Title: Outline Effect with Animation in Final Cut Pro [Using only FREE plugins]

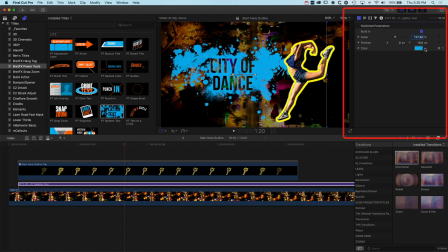So we'll come to our type generator and we can change the background here. So let's choose a kind of nice magenta. And so basically now this is what we've got. Nice little animation.
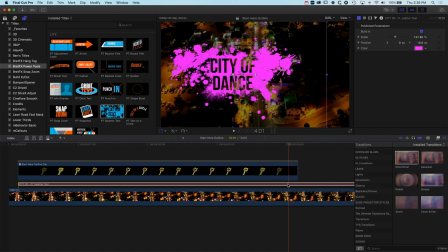When this fades out at the end, I'm gonna use Option and the right square bracket to trim this down.
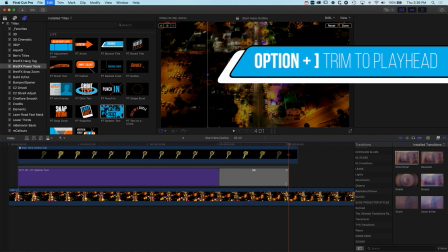And then I'm gonna select my endpoint here and just use Command and T so that it fades out nice and quickly at the end.
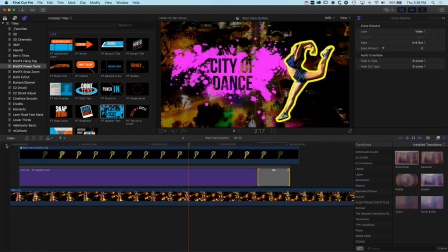So this is kind of close to the finish of this. And we're almost there. Now, one last thing I would do here is just in the background here, there's a lot of detail within my type.
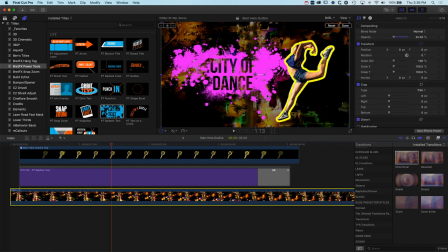So I want to select this background layer and I want to sort of mute it a little bit. I'm going to click done up here so I don't have my motion controls. But essentially, I'm going to come into my color correction and I'm going to lift my blacks up and I'm going to drop my whites down,
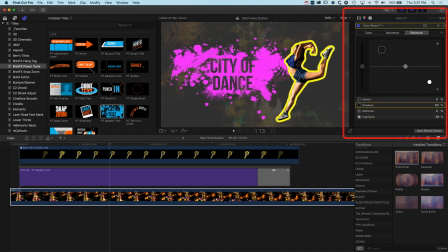which is going to still mean I can see kind of what's going on in the background there. But you can see from the original to this, the focus now is really on the kind of foreground image, what we have on the foreground.
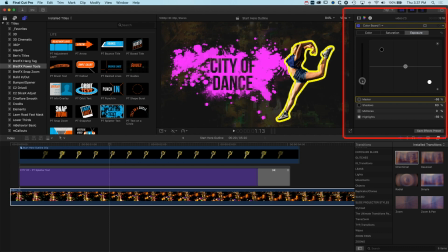And I could make this lighter or darker. With this magenta, the darker version works a bit better. So we'll keep that detail in there. We'll drop this down.
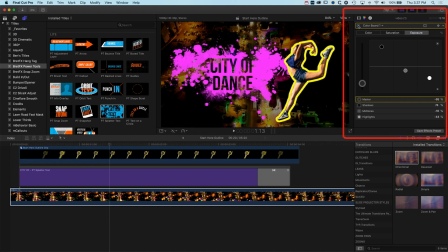And you can see that we get that kind of nice darkness and the movement in the background, but we just don't have that same detail that's hiding the type there. So if we come back here, I'm going to add a keyframe for my color board.
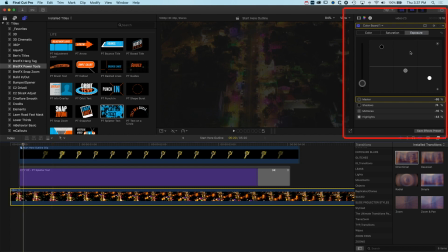I'm going to come back to somewhere just as this animation starts, and I'm going to set all my color board options to 0, which is basically going to reset everything in my timeline. So now we have a nice kind of punchy image at the beginning, and then when that animates on,
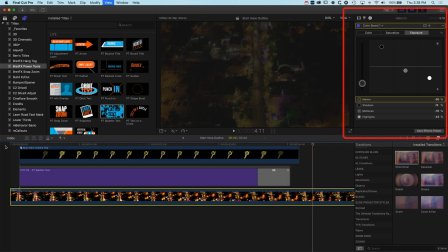it drops right back, and then when we animate off, we can do the same.
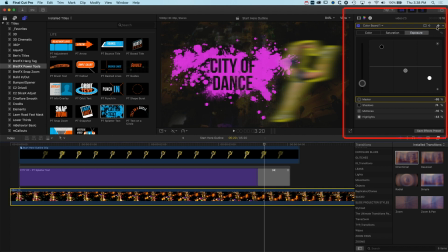So we can come back here, add a keyframe for our color correction, come ahead a little in time, and then set these all to 0.
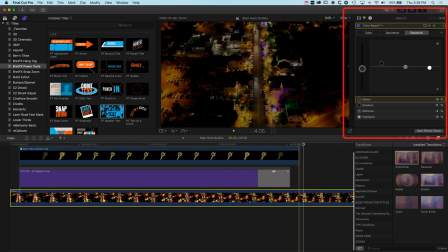And we can
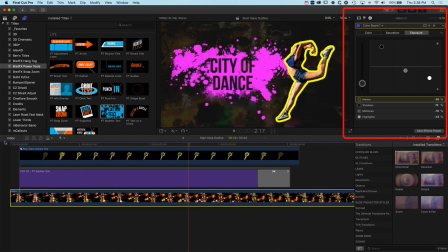and that's going to look quite nice. So we've got the movement in the background, but it's really easy to read our text, really easy to kind of follow what we're doing here. So that is how to create an outline on an object in Final Cut Pro.
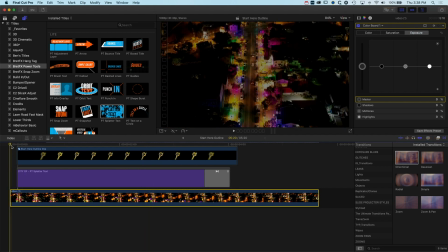I'm going to do one more thing here, which was the animation of that outline.
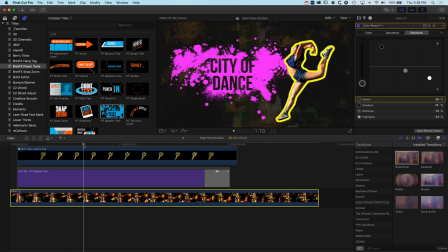So we move across to the right here, and then I'm going to double click into my compound clip.
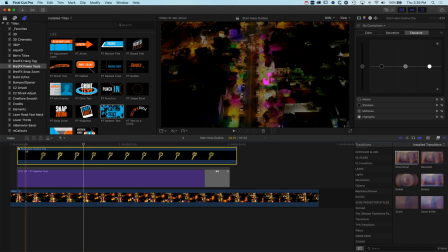So we've grouped this clip together in a compound clip so that we can only have the kind of blurred animation on the dancer on that one layer.
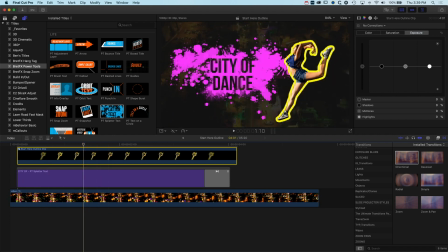But I want to animate this outline so it kind of pops out from the edge of the dancer.
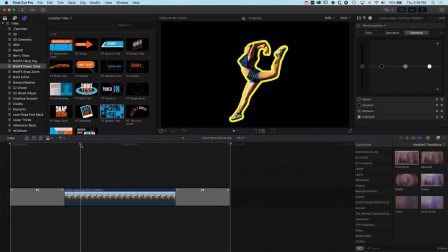So I'm going to double click into here. We'll stay around the same spot, come up to our inspector. I'm going to scroll down to the outline here, and I could double click up at the top here so that I see this at full height.
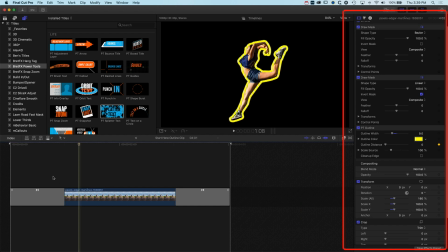And basically, I want to add a keyframe for the outline distance, and I'm going to add a keyframe for the width as well. And what we'll do is we'll move ahead just a few frames. We'll increase the distance, and at the same time, I'm going to increase the width as well.
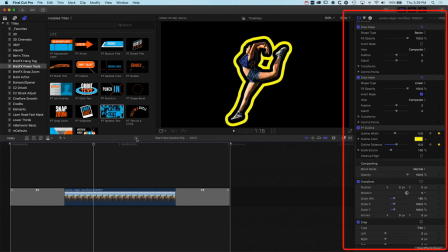We'll see how that looks. We'll come back. Let's play this through.
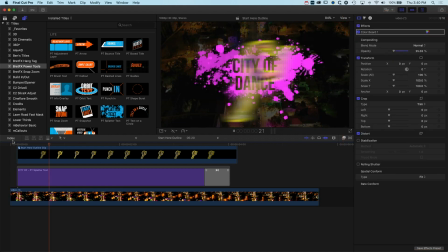And I think the timing of this is just a little bit off. I want that animation of this outline to happen a little bit sooner.
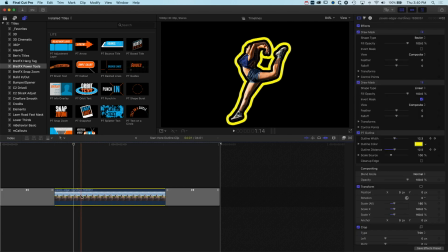So I'm going to double click in here again. I'm going to right click on this image here and show my video animation.
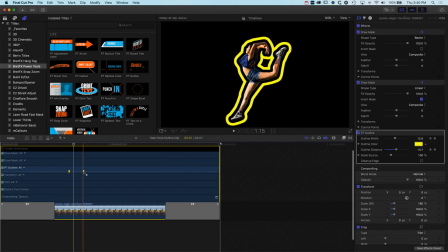And then I'm just going to select both of these. The speed of it seemed okay. I just think I want it to happen a bit sooner.